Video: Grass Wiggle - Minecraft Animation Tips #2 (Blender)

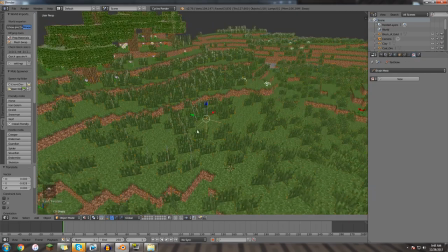You can sometimes play with some interesting things to get, like let's look at this now. Now we have it really contrasty and just like a little few splotches. So now when I move, you'll see some of the grass holds completely still until the wind comes, and then it blows it.
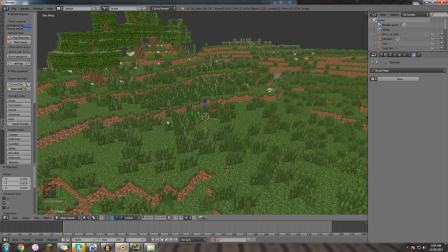And that looks kind of cool too, because then we don't want the grass always moving. Maybe we don't want it completely so dark.
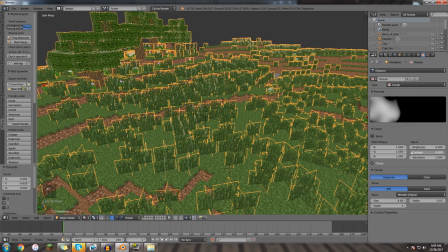Let's do something like, let's play around with these. We want it to be a little bit gray everywhere.
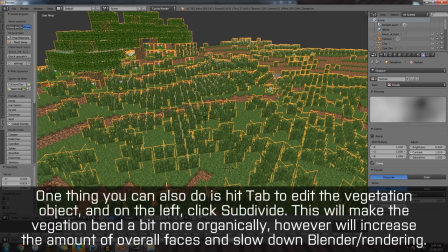Just playing around with some of the numbers right now.
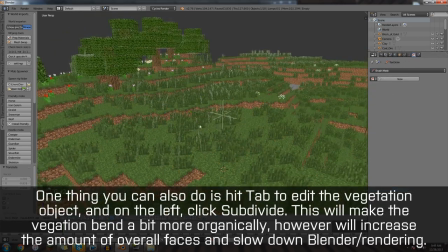This could be interesting. Oops. So now you get the grass that, yeah, see how it kind of holds still.
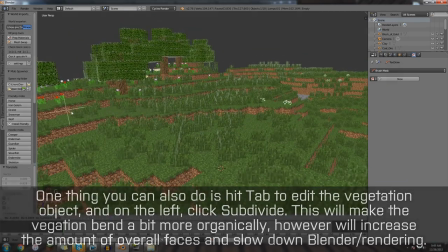It blows a little bit, wiggles a little bit, but waits till like a wind comes. and kind of blows it around.
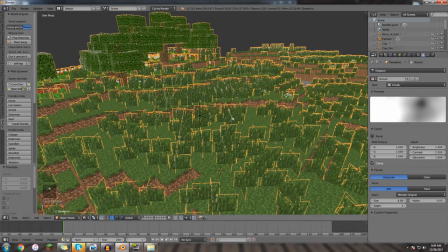It's a really cool effect. So we can play with those colors. We can also play with the overall strength.
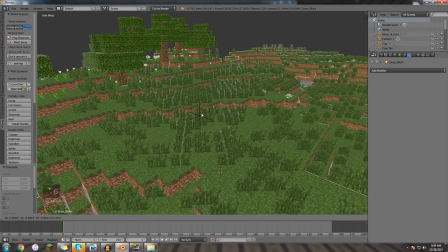We can have, you know, just a tiny bit of strength, but have it, like, blowing a whole lot, like it's really wiggling along.
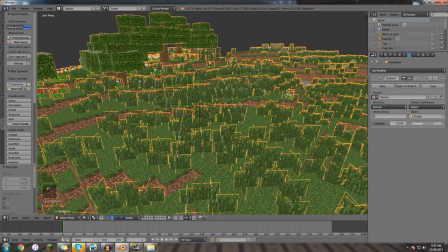Or we can, you know, have a lot of strength on the modifier, but just have it kind of really slowly, like... Usually you don't want too much strength for the actual movement. I think I usually do something like 0.2, 0.1 or something.
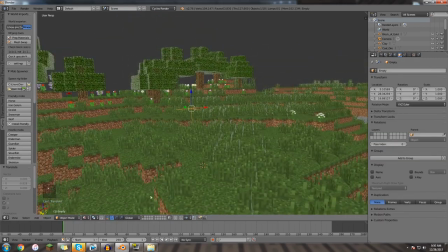You just want a little bit. Anyway, so that's that. Then the next thing you want to do, you don't want to have to constantly be, of course, moving this.
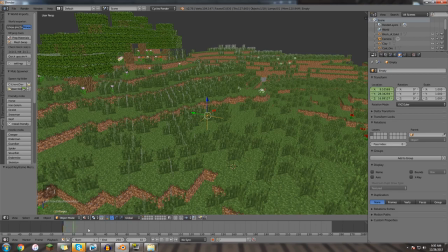So, give it a keyframe. We want to choose which direction we want to go. I usually go for about 100 frames, just to make things simple, round it off.
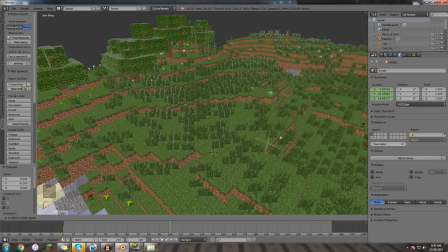And then you just choose, you know, do you want it going straight? Do you want it going a little bit at a diagonal? Maybe it even kind of goes down a little bit. So it just kind of moves. And we'll keyframe the location again. So now it moves.
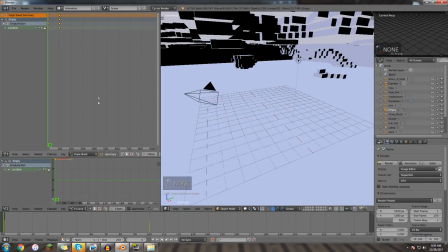If we go into the animation, which, make this a little bit bigger.
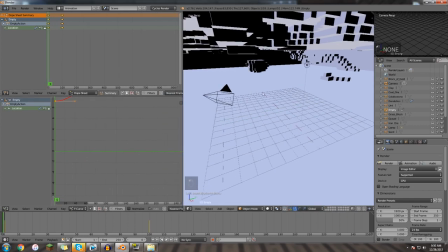We're going to need all these little windows. Let me go back to the camera view so I can... Oh, the camera view doesn't even show it.
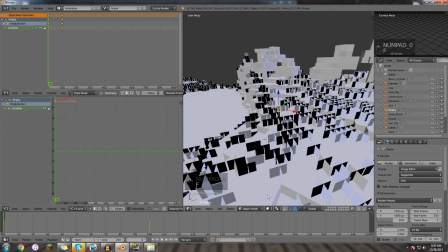There it is. Expect material.
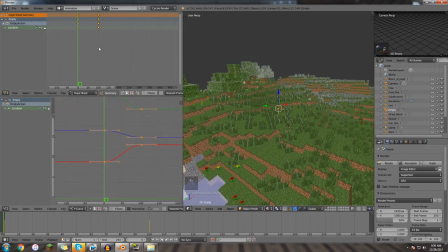And what first thing we want to do, we want to set this to linear because we don't want the wind to kind of speed up and slow down.
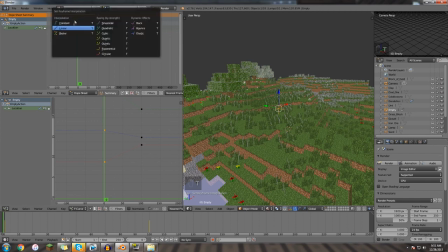So I right-click that keyframe, hit T, set it to linear, and now we have a straight line.
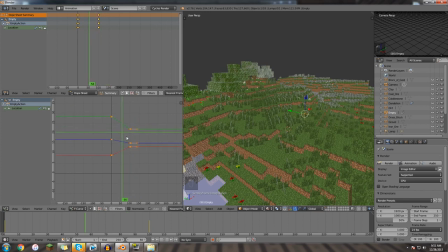The last thing you want to do is grab all these keyframes and hit Shift-E and do linear extrapolation. And you'll see now it's going to continue forever. You can just keep animating your scene. You don't ever have to worry about this again. And throughout your entire scene, you're always going to have, you know, the leaves kind of blowing.
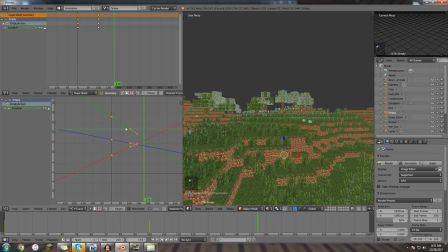And if you feel like this is too slow, I feel like it's a little bit too slow right now. You can always just, you know, pull these keyframes together. And as you can see down below in the curve editor, it automatically, you know, changes the overall speed throughout the whole scene.
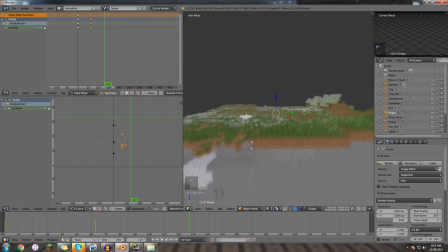And there you go. There's some nice blowing grass. Blowing vegetation, whatever you want to call it. It'll hopefully make your scene look a little bit more interesting and dynamic.
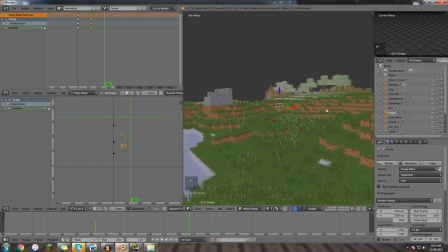And what I tried to say at the end of last episode, but I think I accidentally cut myself off during the render for some reason, what I was saying at the very end was, let me know in the comments below what you'd like to see in future quick tips, and I'll try to, you know, make my quick tips based off what you want to see, rather than just, you know, whatever I feel you might want to see. So, leave comments below, and I look forward to seeing them.
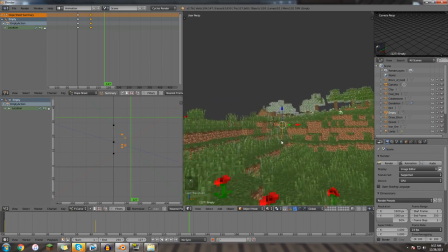I hope this helped. See you next episode.